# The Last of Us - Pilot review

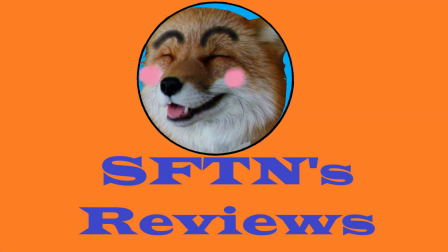0:00 Hello and welcome to my channel. Here I review new movies and television shows and try to release a new review every day from Monday to Friday.
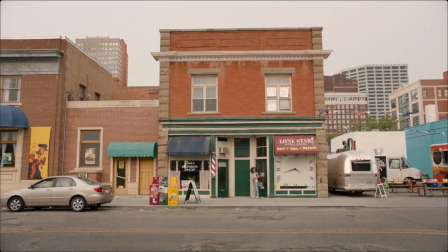0:06 Today I'm going over the new pilot episode for The Last of Us. Just a quick warning for this video, I do give a soft layout of the episode but try to keep details vague to avoid spoilers.
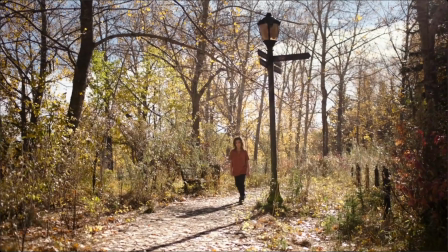0:15 The overall story is based on a dystopic world overtaken by a zombie-like infection.
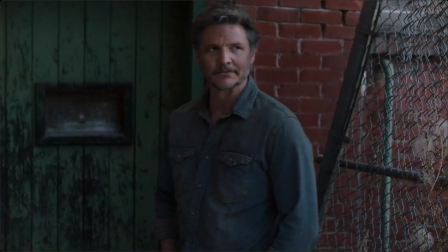0:20 Joel Miller and Ellie Williams are an unlikely duo that are brought together by circumstance and endure a harrowing journey across the infected wastelands of America.
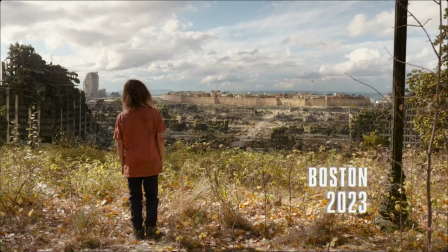0:28 The first episode, When You're Lost in the Darkness, is written and directed by Craig Mazin, and is based on the video game series by Neil Druckmann.
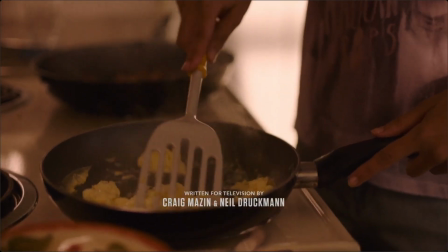0:36 The episode is an hour and 20 minutes long and features two distinct time periods, during the infection event and 20 years afterward.
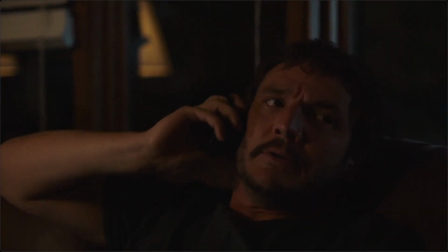0:43 The story starts off with Joel and Sarah Miller in the days before the infection spreads. Joel is a single father struggling to take care of his daughter and make ends meet.
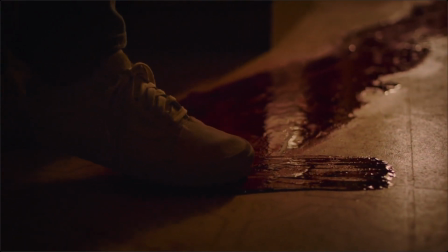0:51 Sarah witnesses one of the first infections, and then Joel, Sarah, and Joel's brother Tommy try to escape their town.
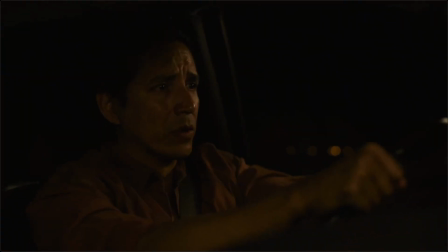0:57 The show then does a time skip and finishes up 20 years in the future with Joel trying to find his brother Tommy.
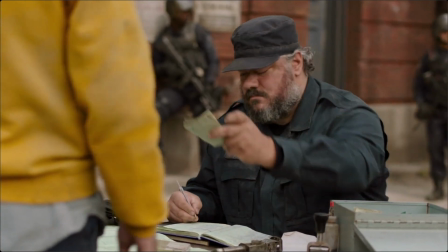1:02 The show does a lot right, makes a few mistakes, and does an incredible job with setting up the series.
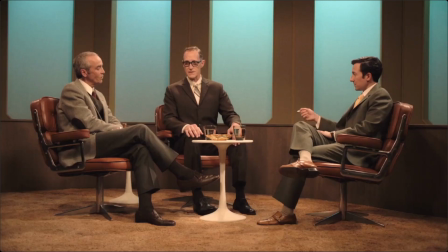1:07 It opens with a scientific talk on a television show where John Hanna and Christopher Heyerdahl, as two doctors,
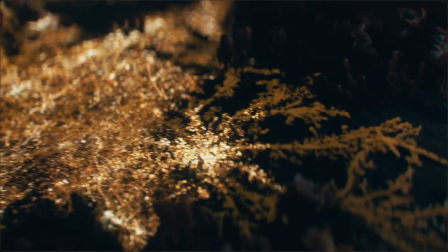1:13 set up the idea of a global pandemic and how a fungal infection could turn humans into living puppets.
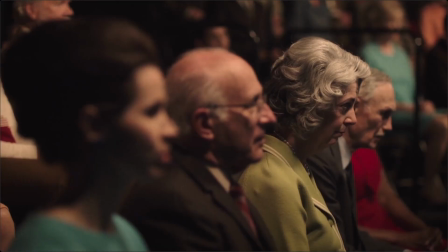1:18 This is a great little scare tactic and gives us a brief explanation of how the events might have gotten started.
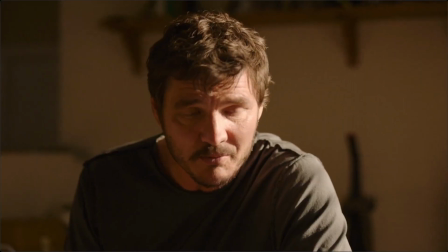1:23 From there, we see the first events unfold through the eyes of Sarah Miller. Through following her around, we get a terrifying first glance at the infected of the series.
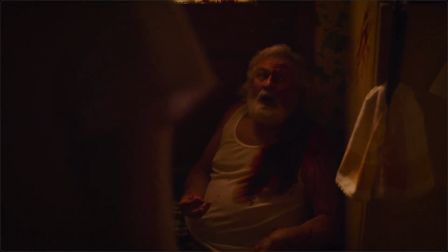1:31 Then we see her father and uncle become brutal and violent people, and watch how quickly the world becomes an insane place.
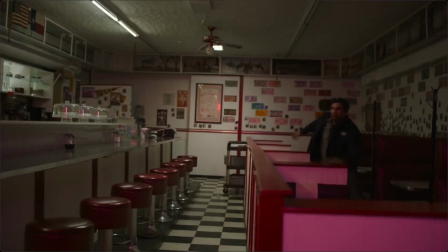1:37 Airplanes falling out of the sky, explosions, people panicking en masse, and the infection spreading rapidly.
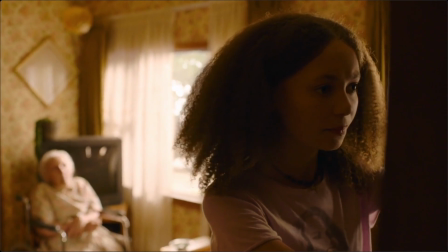1:42 The show does a great job of hiding the infection in the background at first, subtle little moments like the weird moments the grandma next door does in the background, or news stories on the radio.
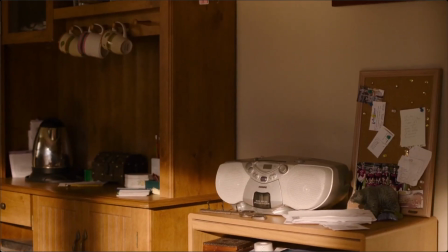1:51 It reminded me a lot of the opening to The Walking Dead where they're giving you all these little hints before making the big reveal halfway through the episode.
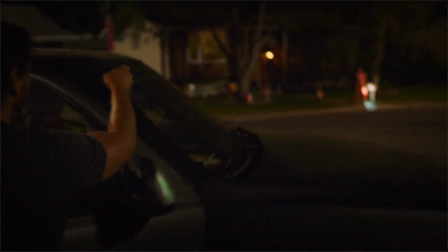1:57 When the infection takes hold, the camera follows Joel and his family's attempt to escape. The entire time, the viewer is kept right behind Joel and his family like another silent member.
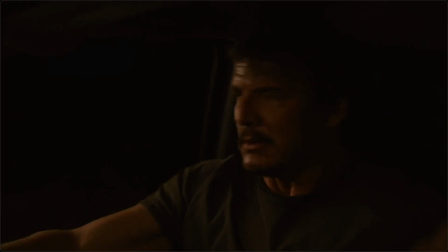2:06 It feels like a chase cutscene from a video game in some ways, but works wonderfully to immerse the audience in the atmosphere and events.
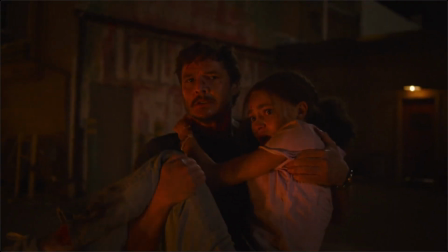2:12 Most of the screen time for the first half of the episode goes to Nico Parker, with Pedro Pascal and Gabrielle Luna sharing the rest.
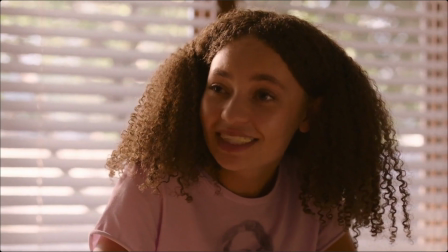2:19 They play the Miller family, Joel, Sarah, and Tommy. Nico Parker plays an innocent kid and a thoughtful daughter.
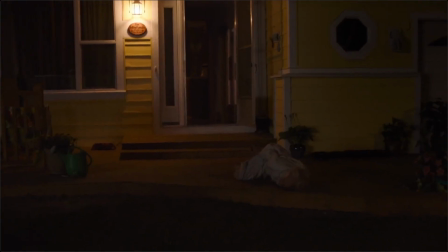2:24 She does what her dad says, and she goes out of her way to get him a gift for his birthday. When the infection starts, we see the terror in her eyes as she watches the people around her go insane.
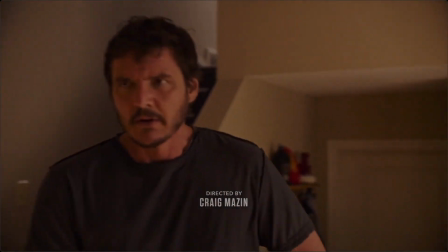2:33 Pedro Pascal starts off as a tired, overworked dad. He struggles to make time for his daughter, even on his birthday, and yet when the infection starts, his first thoughts are of family.
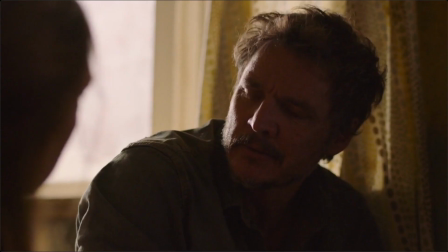2:42 He gets a lot of big emotional moments in this episode, and Pascal just nails them. After the time skip, we follow Tess and Joel on their business throughout the Safe Zone city.
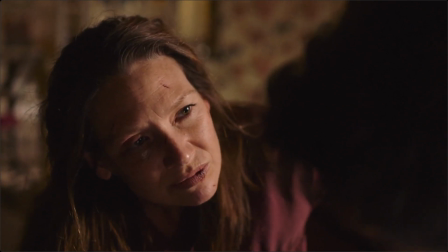2:50 The show sets up events for a modern-day story using the events prior to the skip as background for the characters.
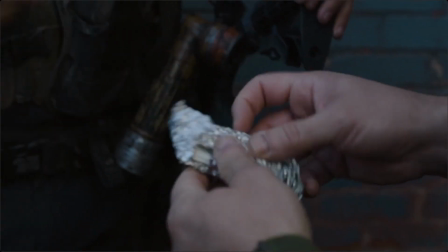2:55 It then sets up a few new characters before kicking off the main story which sees Joel and Ellie brought together for the first time.
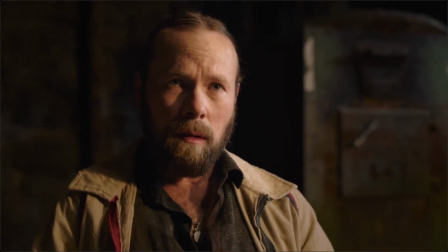3:02 There's a nice callback to events from the beginning of the story and a lot of worldbuilding. Sets after the time skip look fantastic.
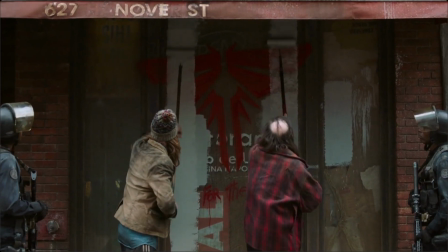3:08 They're run down, filled with people who look devastated, and there are messages of despair and religious slogans graffitied everywhere.
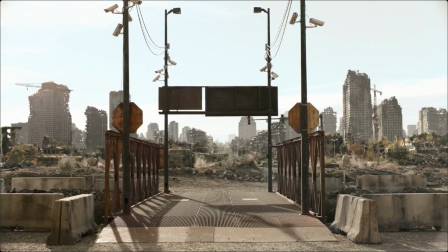3:15 Even the title of the episode, When You're Lost in the Darkness. It feels like a caged city ruled by fear, where people have to cling to whatever hopes they can.
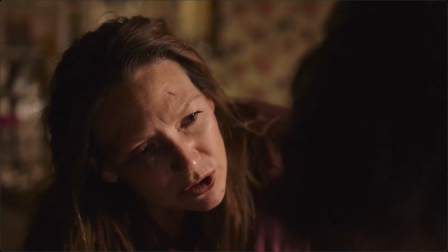3:22 At times, the show can look visually stunning, like in this scene where the light catches the actors and reflects off of different surfaces in the room to create this warm atmosphere.
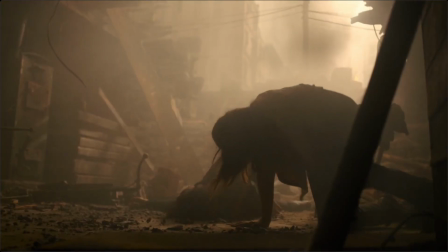3:31 These moments look wonderful, and the show often puts forth shots like this, but unfortunately, it kind of ruins them with a concept it stuck to for this episode.
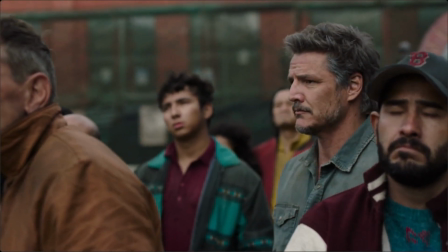3:39 The entire pilot is filmed with a hand camera that's zoomed in too close and constantly shakes.
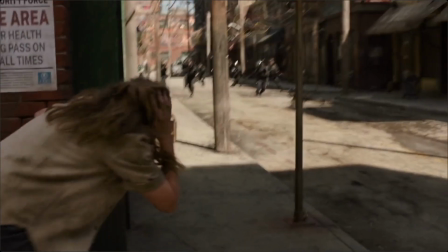3:44 The shake is irritating and nauseating to some, and ruins the beauty of the scenery quite a bit.
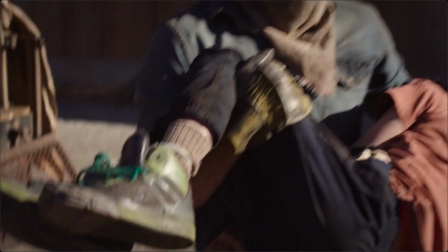3:49 It's a weird design choice, and while the shaky movement and close-up nature of the camera do have moments where they work, they more often than not fall flat and end up obscuring the visuals.
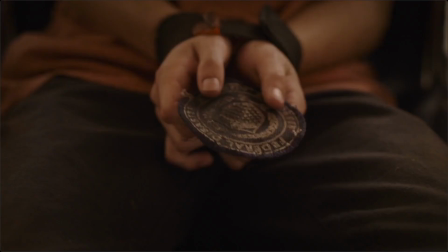3:59 Sound-wise, the episode is well produced, but only has a single memorable moment that really stands out.
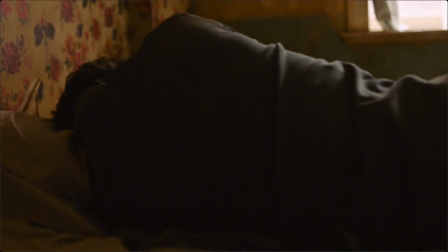4:04 Most of the show is silent with good sound effects layered in to replicate a real-world environment.